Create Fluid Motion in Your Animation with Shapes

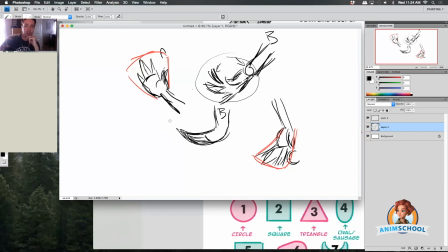(3:04)
Yes, we've turned the wrist the other way. we've hidden the thumb but from an animation standpoint this will can play a lot more smoothly because we're going from this from end
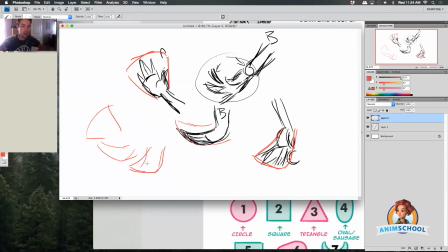(3:19)
of this to a new pose right and that essentially will create a cleaner animation than this into something equally as blocky and big and complex and then into a other blocky and
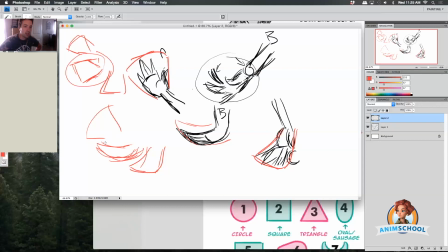(3:38)
complex form right now it's not wrong but again thinking about how these things animate between each other and motion and emphasis and you know if we want to stay on the face then what's the simplest version so just think about that stuff as
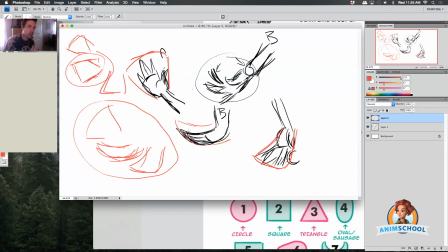(3:52)
you start adding breakdowns and again it's not that every single breakdown has to have this like simplified shape language it's just as you're working if you're like all right too distracting of a breakdown how can i simplify that shape just i want you to start thinking about it so if we look at
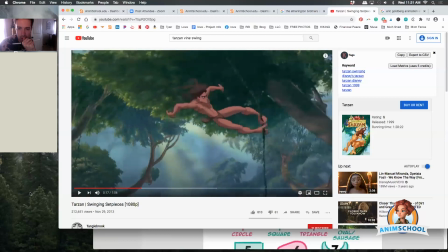(4:08)
the feet reaching out and then they tuck in right this pose straight right strong line of action reaching out but as we pull in we grip and pull in you
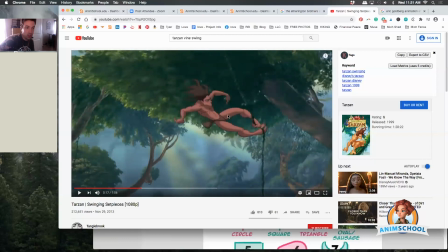(4:25)
can see the we just go from these rounded strong line legs curls in and then we go to a bent leg again and anatomically completely incorrect but what again shape wise why it's working is because of tracking this
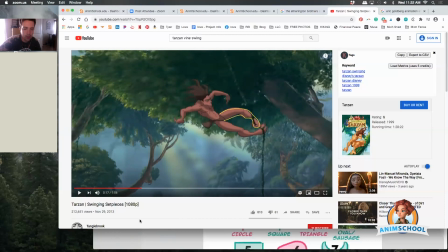(4:40)
shape all right now we move forward easing out of the same shape but maintaining that shape again tracking it we can't do that right anatomically speaking But again,
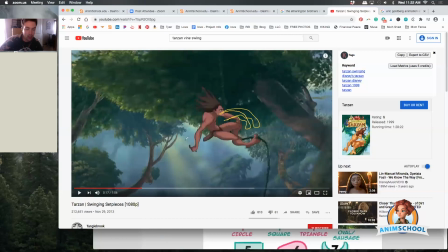(4:56)
tracking the shape, it works because we don't question it because our eye is not being caught by some break in the movement. Now, what's interesting here is now they're using kind of the arm to help separate the spacing because the leg hops way down here, which is a big pop in spacing. But what helps break that up is, again,
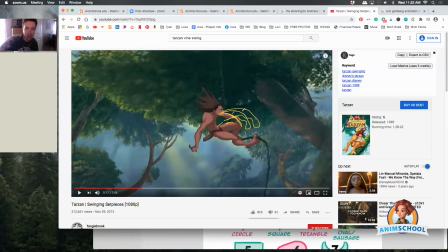(5:15)
now the arm shape is coming in to help that transition from here to here to here. again shape the motion reads because they're navigating the shapes of this movement right again
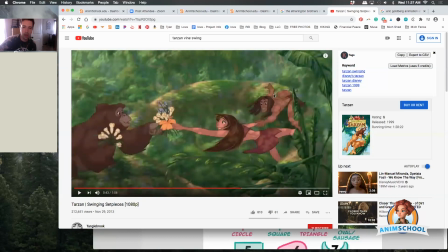(5:28)
shape language right you just break it down to a whole composition right whole composition
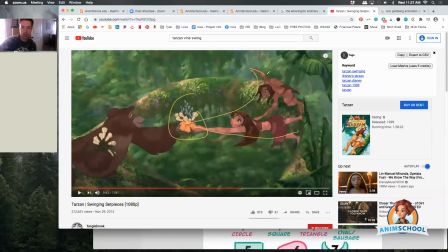(5:33)
what's important but we need to see this moment so we're creating all of this flow and motion into it and again we hold on it for just a few frames so the audience sees it right easing in and out of it right we